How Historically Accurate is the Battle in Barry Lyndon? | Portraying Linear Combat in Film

I mean, both are amazing, but they oughtn't mesh together all too, too much. You'll always be beholden to certain ground rules, if you will, of the chosen time period, which requires extensive research to properly understand, and backing with primary sources and whatnot. And unfortunately, this scene does still neglect many of those rules, which ultimately hurt it an awful lot. But we'll come to all that later, for now we're trying to stay positive. Although now that I think about it, that actual language, the skirmish not appearing in any history books, what do you mean, like literally nobody wrote down literally anything about the engagement? It wasn't recorded by any of the officers who were there in a diary, a journal, a letter, no orders were passed by? it didn't even appear in any sort of, like, regimental return, like, oh yeah, by the way, we're in a battle today, um, yeah, we lost a couple guys, and if there's a paper trail, it's probably gonna be recorded somewhere. I mean, do you have any idea how many books there are about the seven years, or how, like, um, shall we say, specifically invested people get into these sorts of topics?
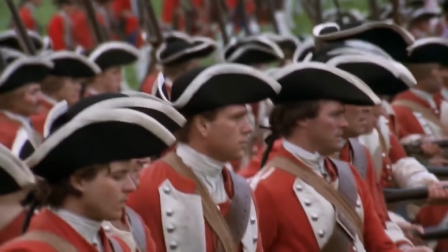Like, how insanely niche it can... Anyways. Because this is an engagement without a name, without even an exact year in which it took part,
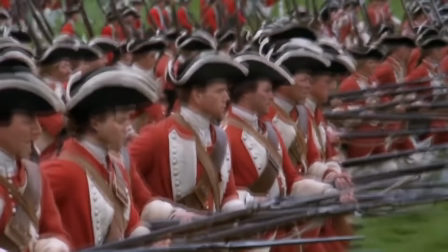when the film takes us to it, it does so with minimal context outside of the personal, that of Barry's perspective, which is what the film is really concerned with. And I really love it when films do this, because while so many history buffs will obsess themselves with the motions of armies across the tables and across the maps, with the different little statistics of every gun, whoa, whoa, this is a 5.5 millimeter, you're talking about the 5.6 millimeter, very big, different... None of that. What so many people tend to neglect is the personal element behind it all. Really, myself, I don't care much about what kinds of guns are being carried. Is it a long-line pattern or a short-line pattern? It's important, but it's not what really gets me interested in history.
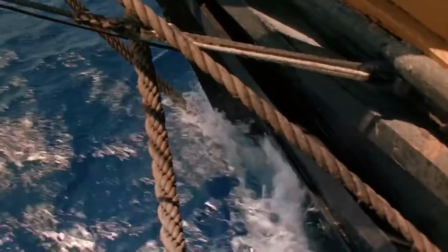I don't care so much about the guns that are being carried, so much as I do about the people who are carrying them.
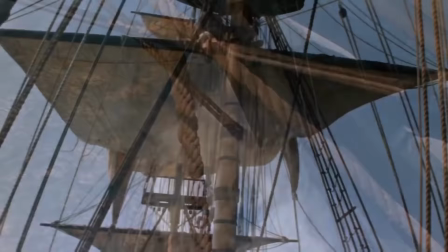This introduction brilliantly says to the viewer, where, look,
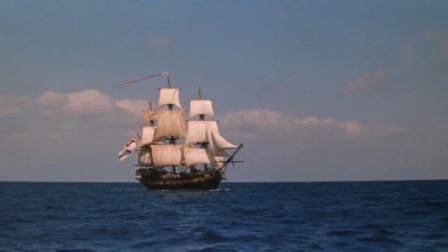the political and military reality behind what you're about to see is complicated, and we don't have the time or the inclination to try and cover it all.
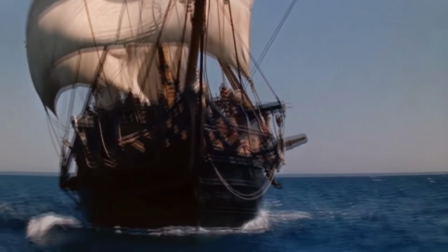And overall, this little skirmish is honestly not too important.
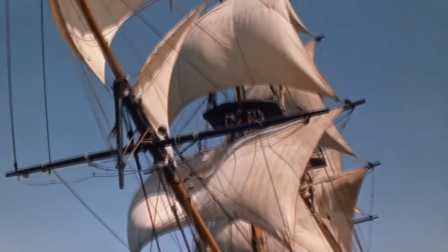Except, of course, for the men who fought and died in it.
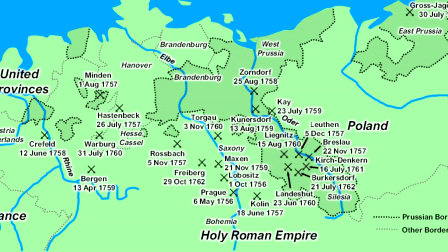Because yes, while the events of such and such day on whatever field may not have been terribly consequential for the campaign of a certain year,
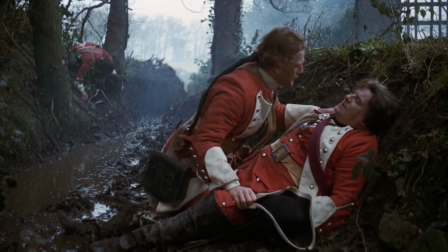for the guys on the ground, it would have been immensely consequential. it would have been life and death. And the cinematography also captures this sentiment just amazingly well,
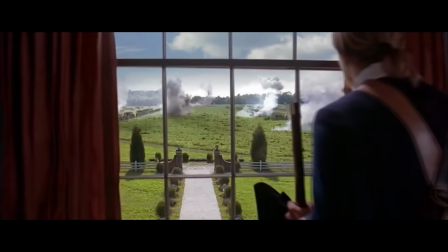although I could certainly see the silliness in someone like myself pointing out that Stanley Kubrick knew his stuff when it comes to making movies.
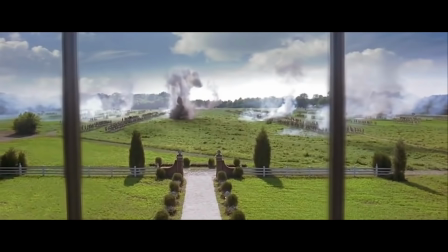Where so many films will begin their battle scenes with wide-ranging shots of vast armies forming up on the field,
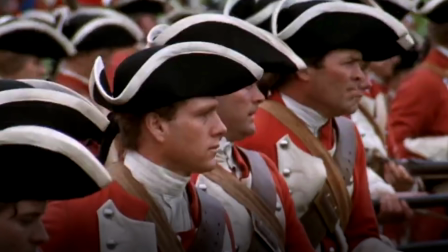Barry Lyndon does the exact opposite. it. The shot begins close up, focused on the individual.
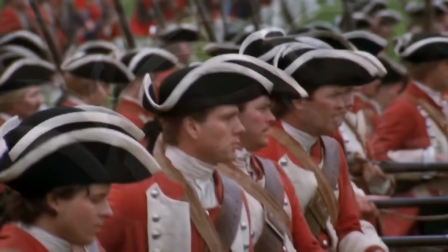Its emphasis isn't on the army so much as it is on Barry and his personal experience, which is what the film is talking about here. That's the reason for all this happening.
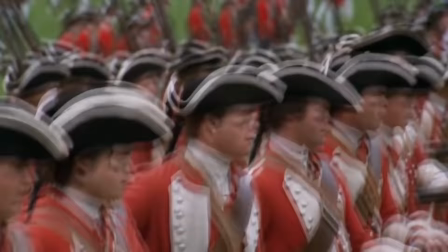It's how it affects Barry. Not the nation, not the army, not the war. It's all about Barry.
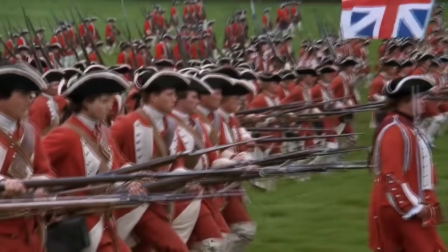And as the camera pulls out, we see Barry's wider context, extent, he is merely one part of a much wider body.
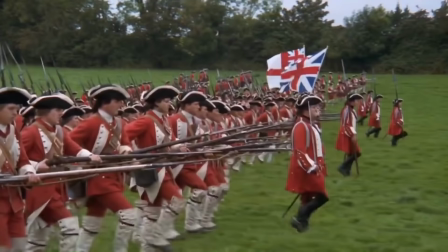And it isn't the smooth pan either, but a bumpy step as if we ourselves are marching with the army.
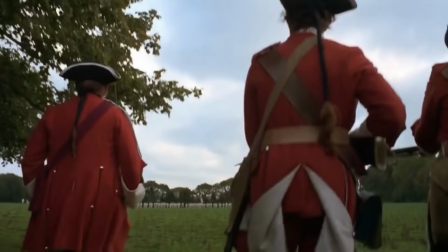Nearly every camera angle in this scene emphasizes exactly the same personal elements.
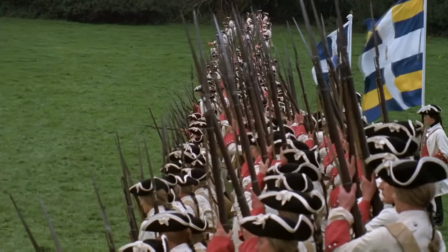Using low angles, tight fields of view, doesn't only make this small field of extras feel like a much larger and more imposing force,
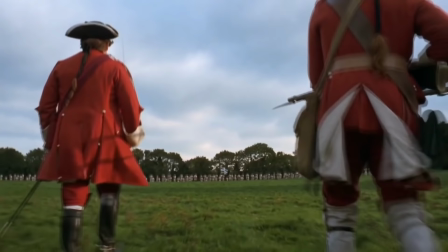it also helps to place the viewer in the shoes of the soldiers.
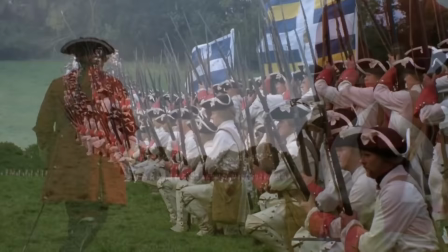We aren't some overhead spectator lording over the battlefield like a god. We're right down there with the men staring down the muzzles. The sound design really helps with all of this as well.